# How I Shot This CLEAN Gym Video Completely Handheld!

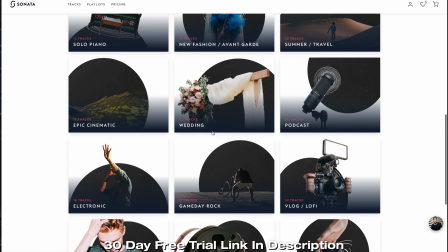(7:44)
As you sift through the awesome layout of Sonata Music's website,
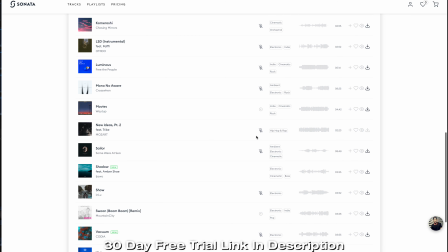(7:47)
you'll find tons of amazing cinematic music that we've been using on many of our clients' videos since we've signed up. Whether you're a full-time filmmaker and need quality cinematic songs for your clients' videos, wedding films,
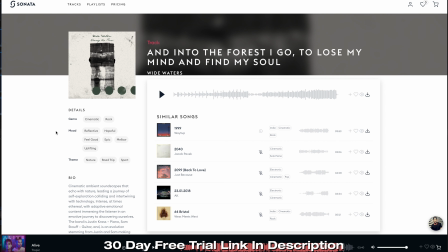(7:59)
cinematic videos like the one you're watching right now, or simply just need some solid background music for your YouTube vlogs or social content,
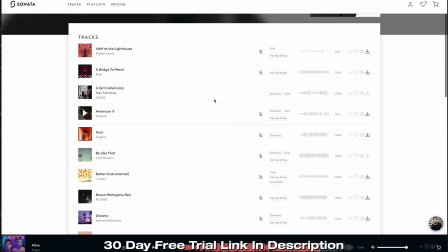(8:06)
Sonata Music gets the stamp of approval from the Subtle Cinematic Squad.
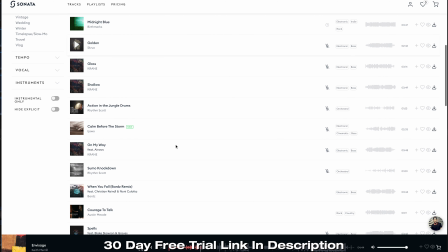(8:10)
If you want to check out what Sonata Music is all about before committing to a payment, I left a 30-day free trial to their royalty-free music in the description of this video. Yo, what's going on guys? I thought that I would hop on a voiceover to break down more in-depth our entire interview setup for this cinematic gym video.
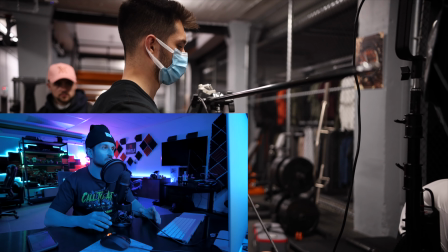(8:27)
Alright, so to kick it off, I'm just setting up my C-stand.
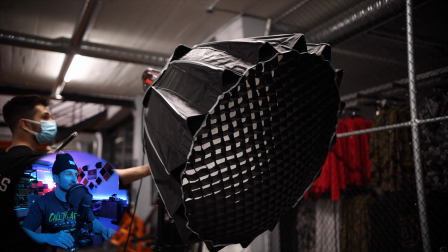(8:30)
I mounted my Zoom H4 recorder onto the C-stand and here we have our Aputure 300D2 Lite.
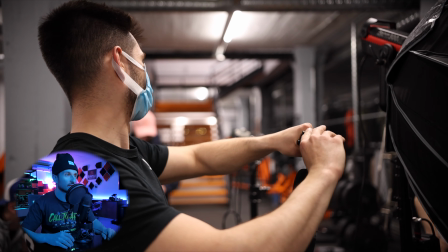(8:37)
Here I am screwing on the Rode NTG3 microphone to the C-stand.
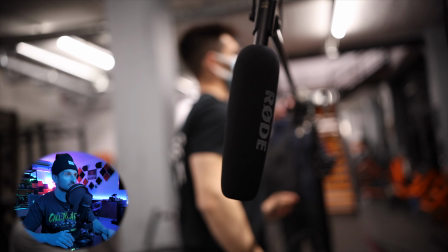(8:42)
Make sure that my XLR cable is plugged in and nice and secure.
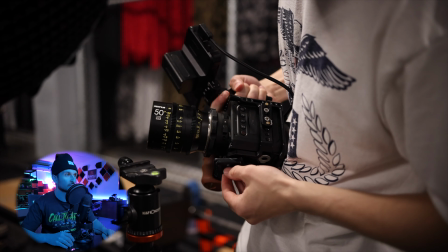(8:46)
So right here we have the A-cam.
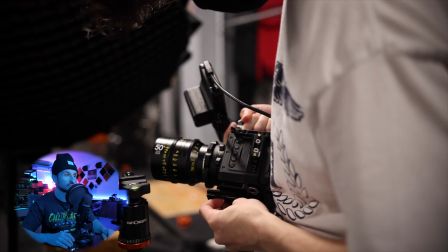(8:49)
So the A-cam is the main camera angle that we're using for the interview and Dyson is going to be using the Z-cam E2S6 with
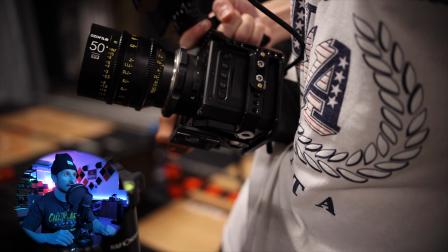(8:57)
a DZO film 50mm cinema lens on there and an Atomo Shinobi monitor and we're just going to mount it to a tripod.
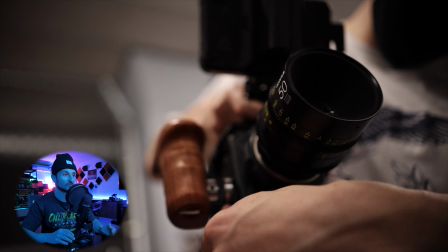(9:05)
So again the A-cam is just the main camera angle for the interview. I myself will be on the B-cam which is the Lumix S1.
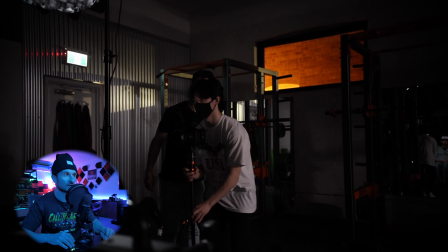(9:13)
So So here we're just pretty much getting the composition set up perfect.
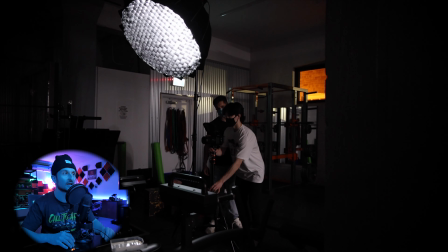(9:18)
So we're moving the camera around making sure that the composition is good and where Blake is sitting is exactly where we want him for the interview.
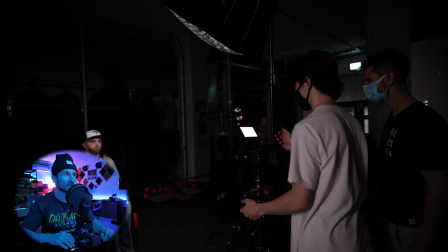(9:26)
So as you can see as well our Aperture 300d2 is very high up on the C stand pointing directly down on Blake.
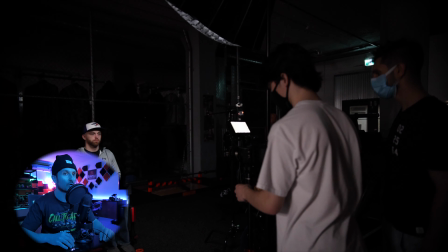(9:32)
The reason why we did this is we wanted a very dramatic look.
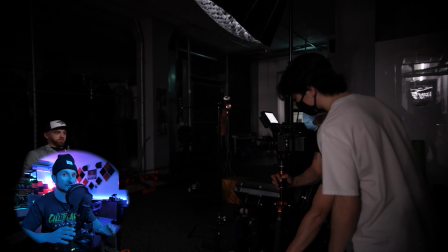(9:37)
So we crushed the shadows in this video and basically we just wanted him to be in a spotlight So that's why we only used one Aputure 300d2 with a softbox,
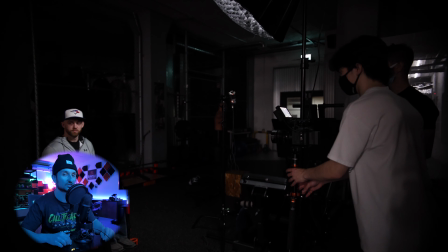(9:46)
a large light dome with a light dome grid, just so we can get some directional light on to him.
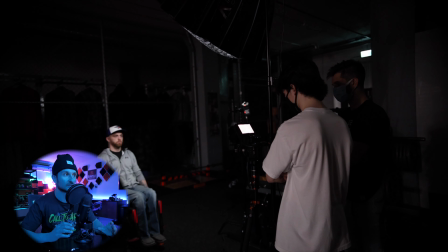(9:52)
So we're going to get a bunch of different types of clips of Blake coming into frame. So there's one where the Aputure light is on and it comes into frame.
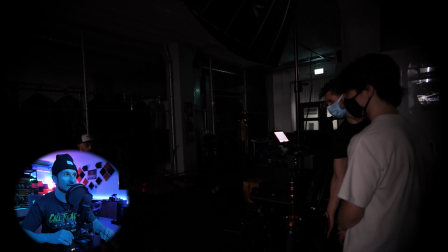(10:00)
We have another one here where the Aputure is off, it comes into frame, and then I hit the Aputure 300d2 so it turns on,
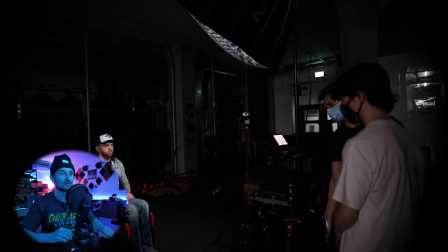(10:07)
and we ended up using that clip for the intro of this cinematic gym video.
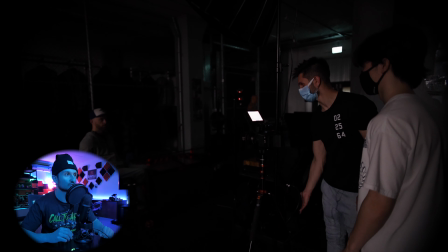(10:12)
We have another one here too where Blake comes in from the side, squares up with the camera and then I hit the Aputure 300G2,
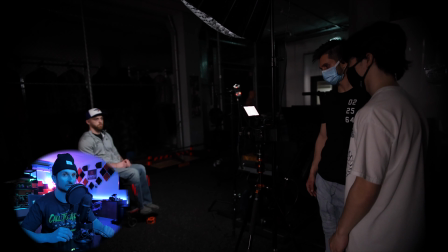(10:19)
boom, turns on and he's staring right into the camera which we cued him to do. So now we're going to set up our Rode NTG3 microphone.
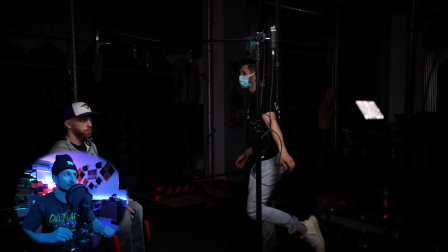(10:27)
So as you can see here, I just have it boomed about a foot above him and a foot in front of him.
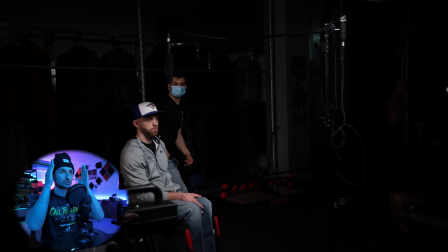(10:34)
And I'm making sure that the audio is directionally like right in front of him.
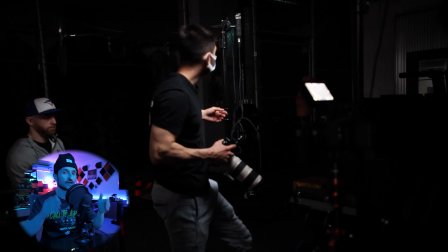(10:39)
We don't want it to be too far to the right or too far to the left. It's right in front of him, right above his head.
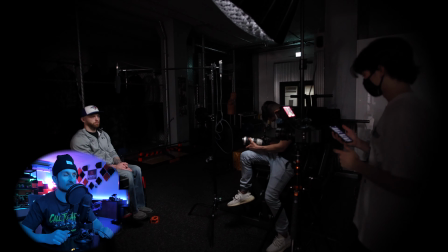(10:43)
So as you can see, I'm on the B cam there. I have the Lumix S1 with an MC-21 adapter.
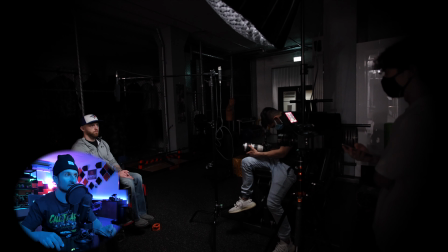(10:48)
I'm just running it handheld for reasons that we're going to get into in a little bit here, and I'm using the Canon 70-200mm f2.8.
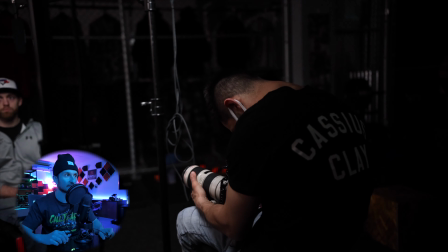(10:56)
So the reason why I'm doing this is I'm getting different, just various camera angles of Blake's face while he's talking, and I'm very punched in.
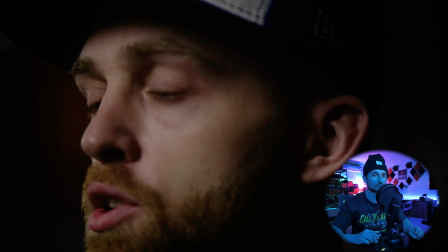(11:04)
I'm at about 150 to 200 mils, punched in right to his face, so you can just capture this much of his face,
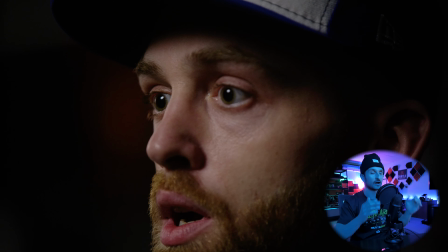(11:11)
and I'm capturing it from the side and looking up so right here you
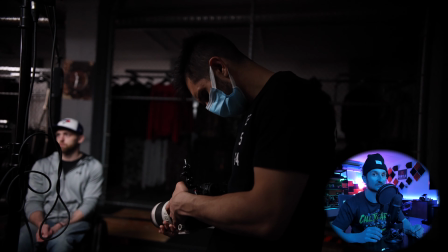(11:16)
can see that I'm actually pointing down at his hands so while he's talking I'm getting just that
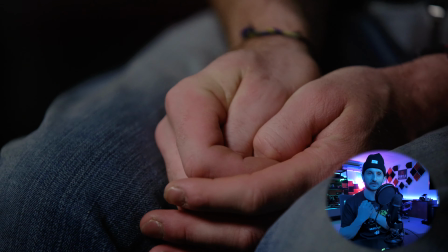(11:20)
extra emotion shot where he's you know moving his hands and kind of fiddling around with his hands these are great cutaway shots to use for emotional
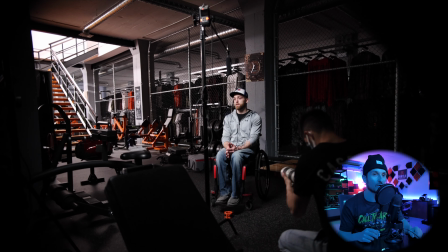(11:29)
interviews and again here I'm kind of getting really low and I'm looking right up at Blake so I'm just kind of playing around with different camera angles
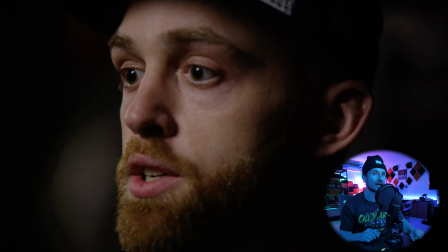(11:37)
having fun with it you know you can get separate b cam shots
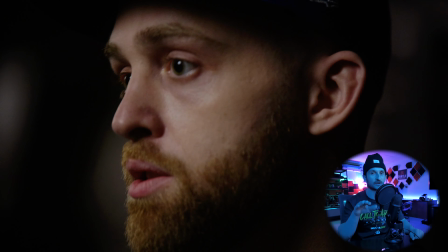(11:41)
like this where you're getting some from straight on looking up above and
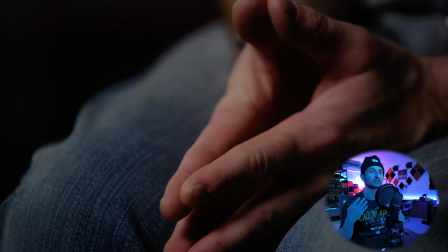(11:46)
you know maybe focusing on the hands to get those emotion shots just because the a cam is rolling the entire time so if the b cam shot didn't
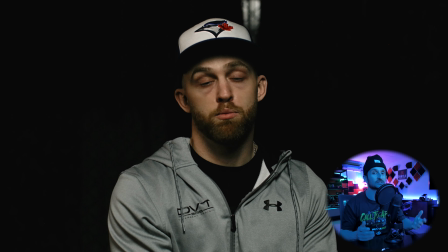(11:55)
look good for a certain shot you can always rely on your a cam because it is stationed on a tripod and you can always just jump back
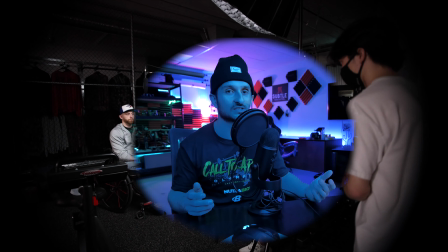(12:02)
to that if need be so that's our entire interview setup it was really easy we just used the aperture 300d with a softbox and a light dome grid and then we used the a cam b cam with one tripod and then we used the rode ntg3 on a newer c stand and a zoom h4 recorder and keep in mind the lighting setup was really easy we just made sure that all the lights were turned off around blake we had the c stand as high as it could go pointing directly down on blake and just casting a spotlight on him and how we created that spotlight look is
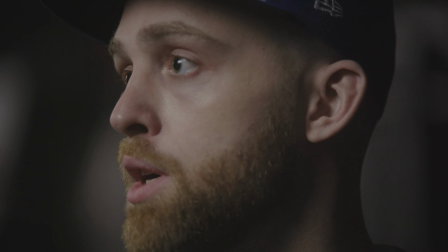(12:32)
we just crushed the shadows in post so we brought the shadows down quite a bit and then we went into our saturation curves and we just brought up his skin tones and it left Blake in a nice spotlight and one last thing guys make sure to follow us on Instagram at subtle cinematics we post a lot of bite-sized educational filmmaking content to help you level up as a creative and if you guys hook us a follow if you're a creative filmmaker photographer whatever anything the creative field we always follow you guys back so yeah be sure to follow us and we will follow you back because if you support us and our community we're gonna support you all right so that's a wrap for today guys thank you everybody for watching make sure to like comment and subscribe for more filmmaking tips tricks behind the scenes vlogs and more we'll catch you guys on the next video peace